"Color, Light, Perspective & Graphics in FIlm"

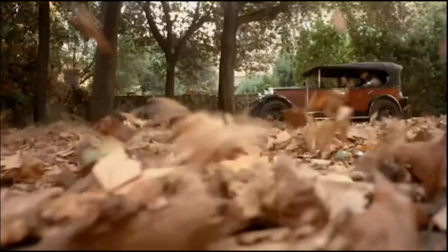[0:00]
Conveying a story through striking visuals is the main job of a cinematographer in order to properly develop a storyline, theme, and tone.
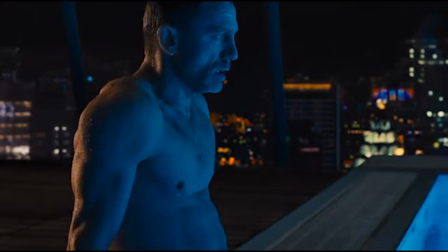[0:07]
The way in which a film is presented is essential for the complete understanding of the story being depicted.
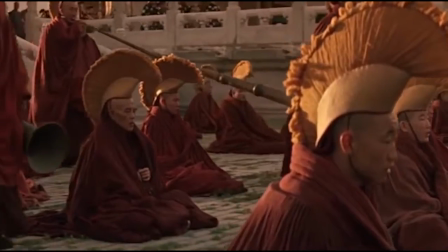[0:13]
Our ability to connect with the plot and the movie's characters is dependent on proper usage of color,
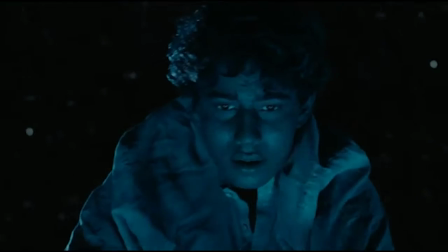[0:19]
perspective, light, and if necessary, motion graphics, all of which provide a more in-depth cinematic experience for viewers.
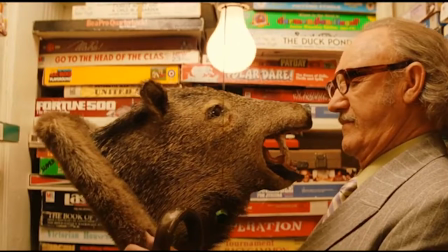[0:27]
Here's how these components contribute to the effectiveness of a film's plot.
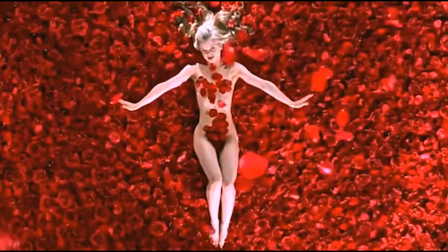[0:34]
Color. Color is one of the most important factors when it comes to a movie's style and presentation.
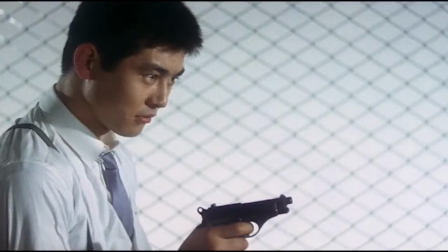[0:40]
The proper usage of color in film can lead readers to connect emotionally with its characters and with the story being told.
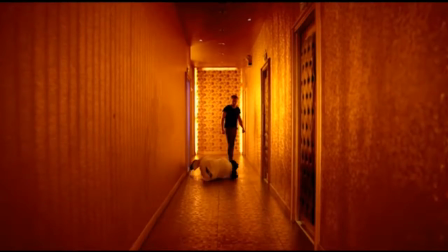[0:48]
The art of color symbolism relates specific colors to certain emotions or concepts, such as yellow to chaos,
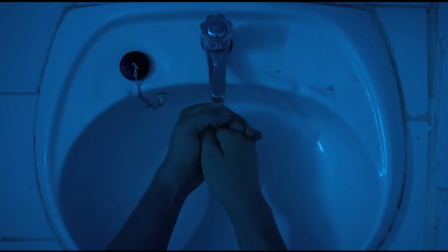[0:56]
green to greed, blue to sadness or stability, and black to death or madness.
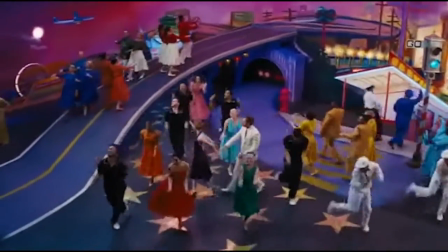[1:02]
When one sees brighter colors, they tend to feel happier in response.
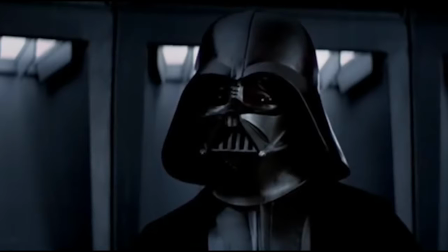[1:07]
Compared to that, if they see darker colors, they begin to feel cold and uneasy.
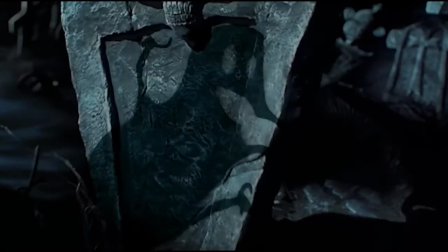[1:11]
From the luminous colors of Wes Anderson to the dull tones of Tim Burton, color palettes go a long way in creating a story.
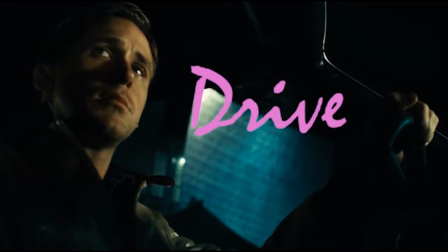[1:20]
Drive is the perfect example of meaningful color inclusion.
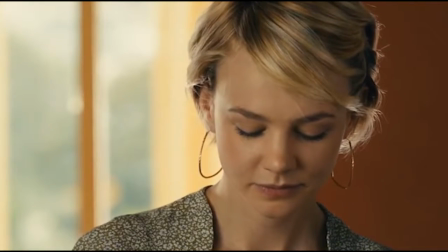[1:24]
Throughout the movie, different shades of blue and orange are employed to suggest a separation between two worlds,
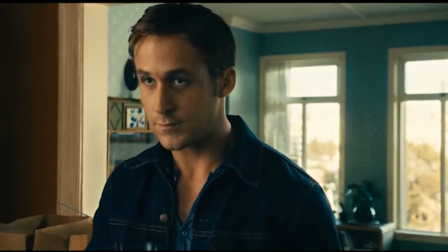[1:31]
that of Driver and Irene.
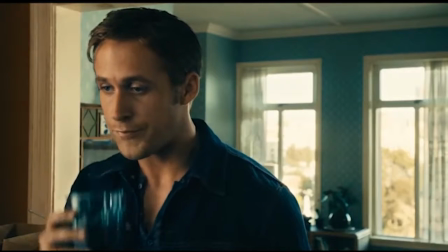[1:33]
At the beginning of the movie, Driver is continuously surrounded by blue, characterizing the somber tones of his criminal
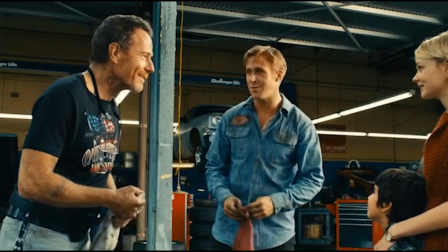[1:41]
involvement, compared to Irene, who is surrounded by warmer shades of orange.
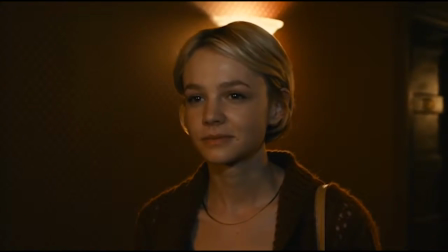[1:46]
Later on in the movie, Driver begins to be surrounded by orange and Irene surrounded by blue as they become parts of each other's life,
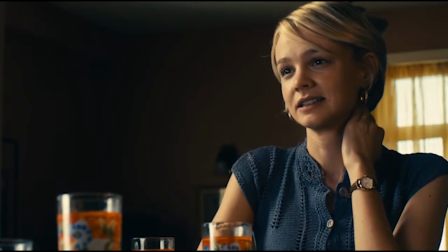[1:54]
all while Driver keeps his true identity to himself.
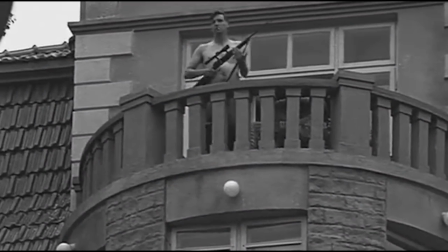[1:57]
The monochrome colors of Steven Spielberg's Schindler's List relates to the darker subject of the Holocaust film.
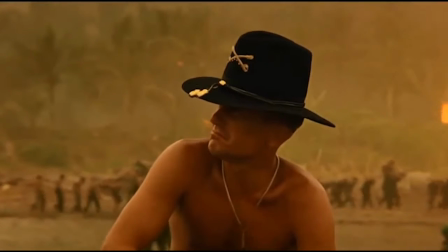[2:04]
The shades of yellow in Apocalypse Now not only emphasize the napalm mentioned in the script, but also the disarray of the Vietnam War.
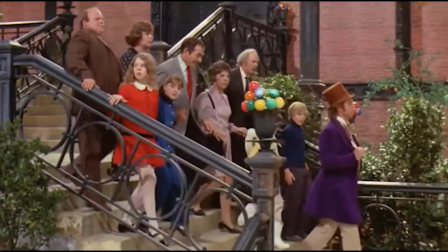[2:13]
And the playful colors employed in Willy Wonka's Chocolate Factory accentuate the whimsical creations of the strange genius.
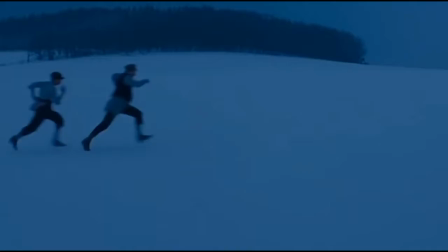[2:20]
All of these films use color in various ways to develop a plot and its characters,
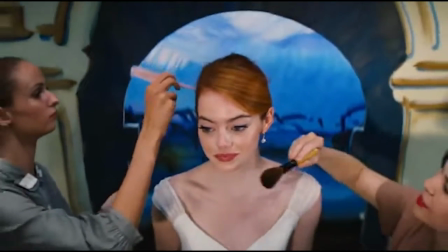[2:25]
creating a production of substance along with style, allowing the viewer to relate to the movie on a deeper level.
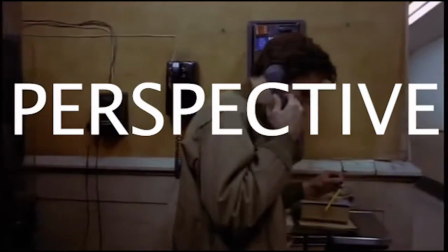[2:32]
Perspective.
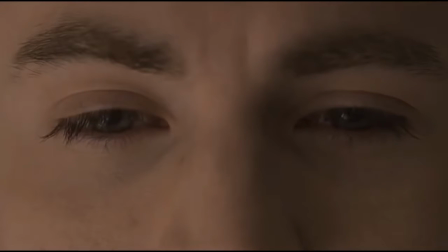[2:34]
Perspective, creating height, width, depth, and position, is seen all throughout a film when the proper shots are used.
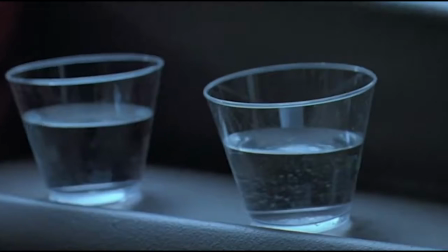[2:42]
Perspective shots pull the viewer into the character's world, allowing for an immersive experience.
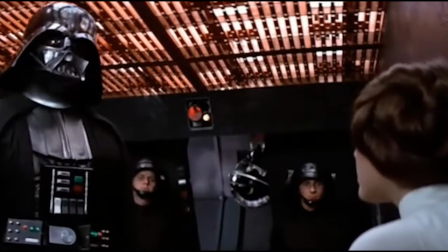[2:49]
Perspective can suggest power, as seen in the low-angle shot of Darth Vader in Star Wars,
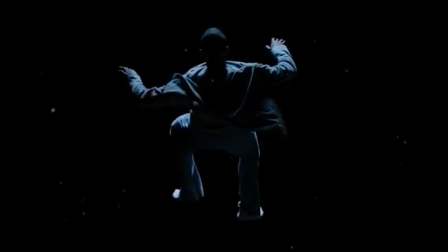[2:54]
or to instill discomfort with the aerial shot like in Get Out to simulate a sinking feeling.
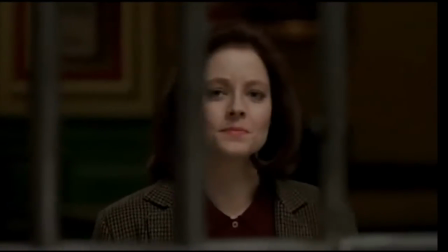[3:00]
There are multiple shots that add to a storyline, playing on the setting and emotions in a particular scene, such as the close-up,
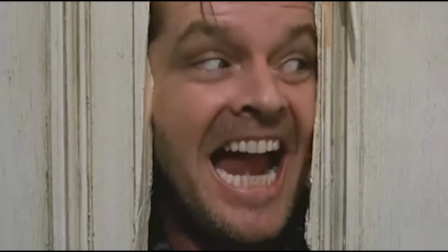[3:09]
used to create tension or to single out the minute emotional details of a specific character.
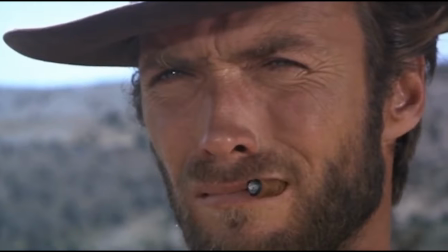[3:15]
We see this in the good, the bad, and the ugly during the standoff.
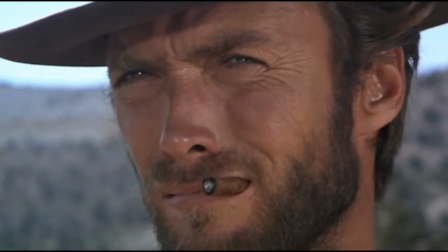[3:20]
When watching the scene, you feel the tension created between the characters.
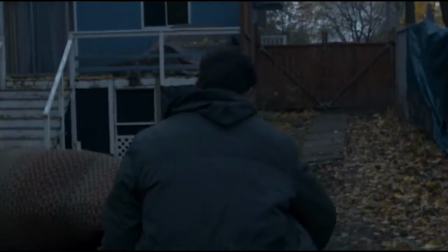[3:24]
The tracking shot or follow shot allow us to move with the character that is being focused on, as if we are in the film ourselves.
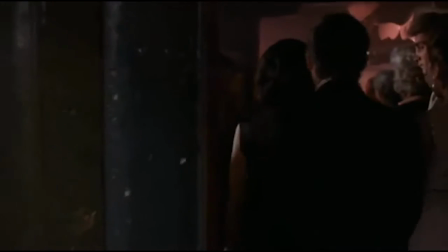[3:31]
We see this in Goodfellas as we follow Henry Hill into the Coca Cabana.
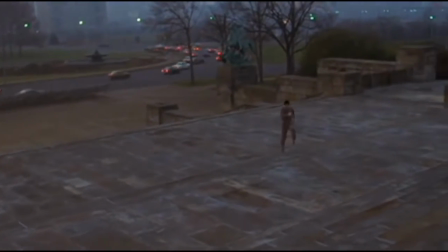[3:37]
The training montage in Rocky as Rocky runs up the steps of the Philadelphia Museum of Art.
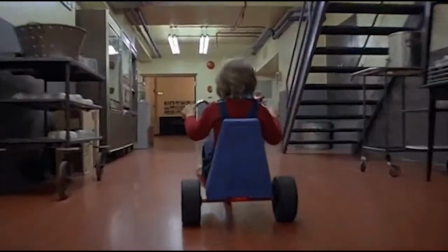[3:44]
Again in The Shining, where we follow Danny riding on his bike through the halls, as well as in the party scene of Ghostbusters.
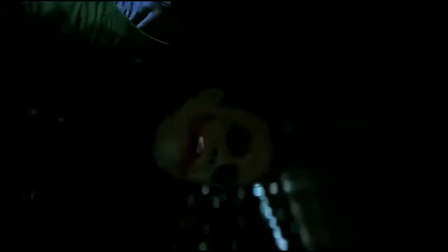[3:52]
There are multiple other shots that add to a scene, such as the roll shot as seen in The Dark Knight,
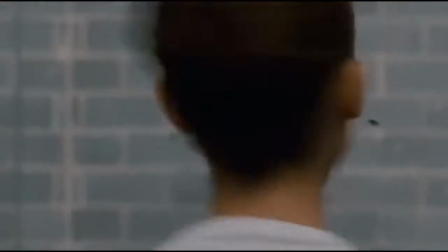[3:58]
the subjective shot as seen in The Black Swan, the pan shot in the Grand Budapest Hotel,